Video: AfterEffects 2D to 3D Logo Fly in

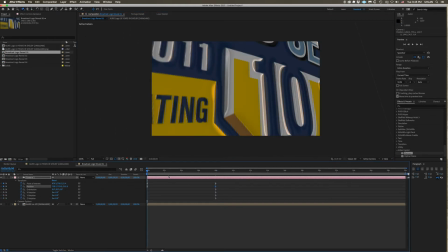[8:22]
So we want this particular clip to end right there, and we're going to go to the front, and we're going to just change the camera settings for this one. And when I say camera settings, I'm talking about orientation, XYZ orientation.
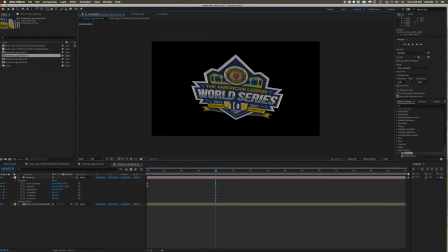[8:39]
And we're going to do the same thing to the other comps. Change it up, make it look a little bit different.
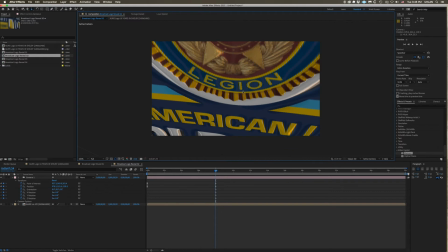[8:46]
The idea is to have people wonder, okay, this is interesting. This is okay, that's cool. Oh, what's this now? And eventually your logo is revealed at the very end.
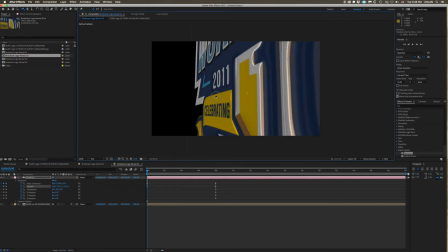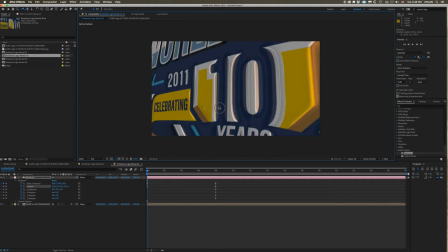[9:03]
This is a little too steep right there. So just back off a little bit.
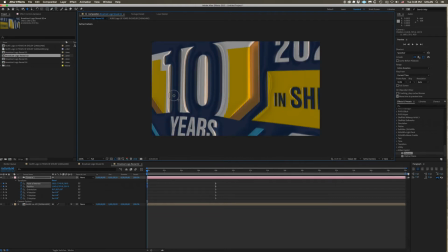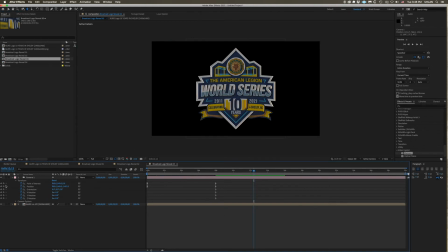[9:14]
Okay, we're going to kind of scan up the front of the face of this. Go to our third, and what we're going to do eventually is we're going to take these
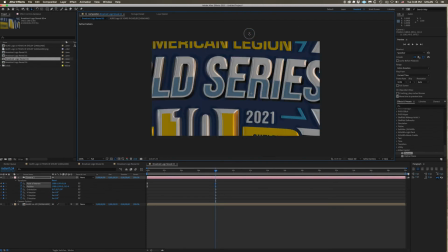[9:24]
4 different comps and we're going to blend them all together in one seamless comp.
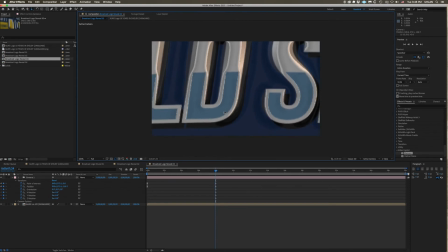[9:30]
So we have like a take 1, a take 2, 3, and 4, and then that final 4th one is the final reveal.
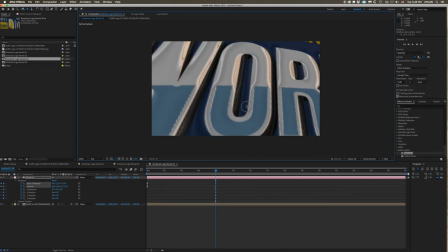[9:38]
So you have this little buildup of what is this? Oh, there's another part of that, and here's another part of something else, and eventually it will tell the story, all in 30 seconds or less.
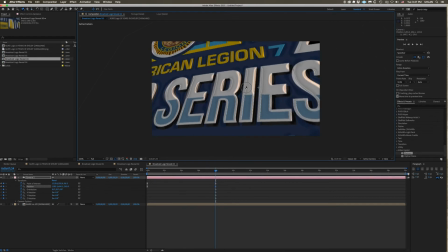[9:50]
So a nice pan across the front of that logo. Position it just right.
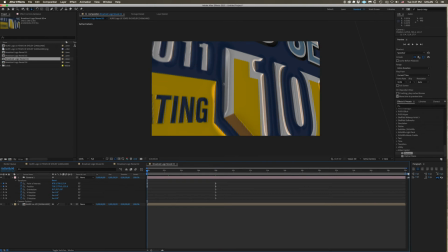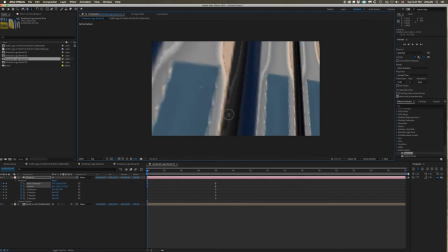[10:02]
I want it to scan left to right, showing World Series.
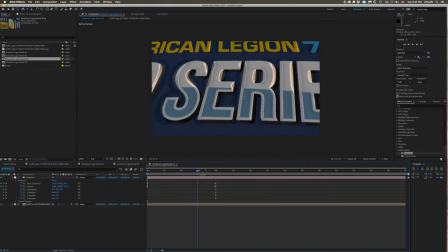[10:08]
So there we go. That looks nice.
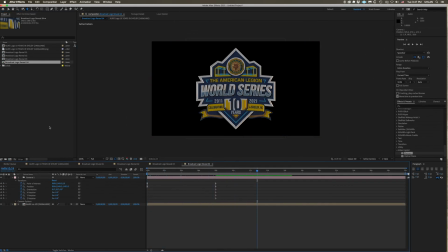[10:16]
Okay, and then this is number 4, and that's our final reveal. So we're just going to create a final broadcast reveal logo, which will have all 4 comps in it. And then it's just a matter of timing.
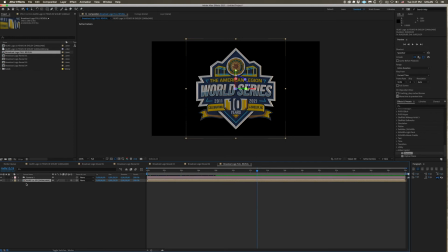[10:34]
And if you're doing this at 60 frames a second, that's kind of a nice way to do it,
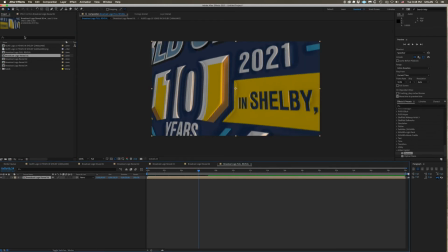[10:41]
because then you can speed it up or slow it down any way you like, and still retain quality. But what we're going to do is, if anything, I would probably time ramp this up.
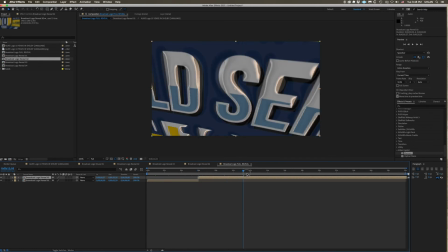[10:54]
So you have a 10-second render. You may want to make that 8 seconds.
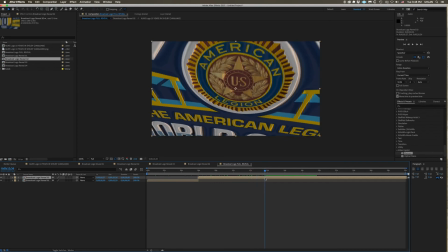[11:02]
The quality will be there. So it's just a matter of placing these clips onto the master reveal timeline.
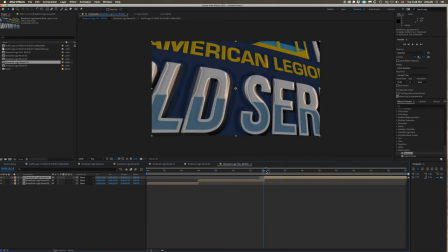[11:14]
Any little black in the background, okay, this is going to be like an alpha channel project, so
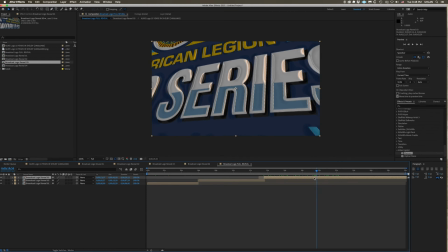[11:20]
if you have something in the background, it may pop up if you have little certain areas that are showing up in your logo that are clear in the back.
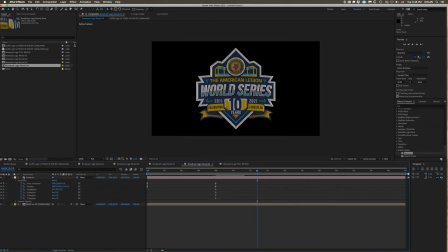[11:29]
But, that might be okay. May work good. In this case, we're going to be flying back out onto the ball field, so there'll be a lot of green in the background where you see black.
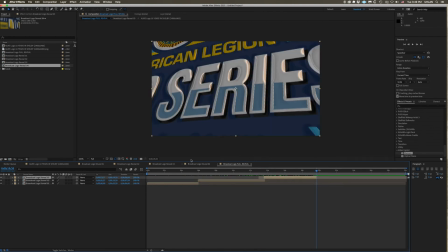Okay, and then we're going to bring in number 4, lay it there, and there it is at the end.
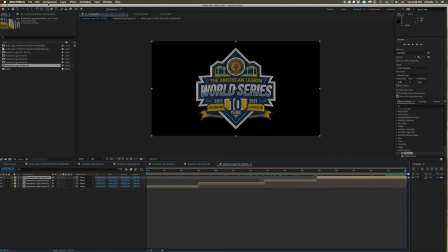[11:58]
And you can just tweak it, make it your own, speed it up, slow it down. Composition settings. I want a little bit more length at the end,
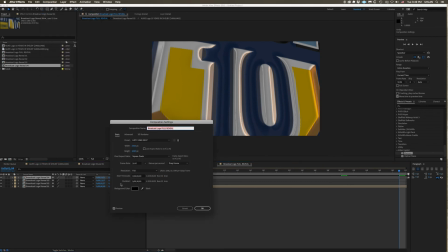[12:08]
so the broadcast folk have enough to work with at the end to keep that logo flying over for an extended period of time.
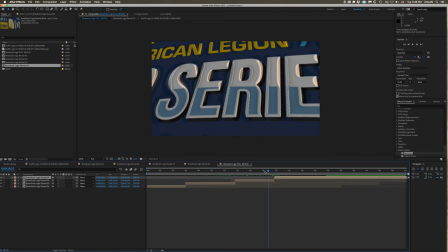[12:21]
And there it is.
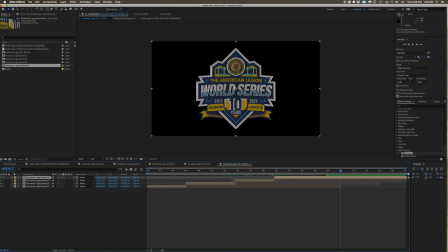[12:26]
Don't need that much.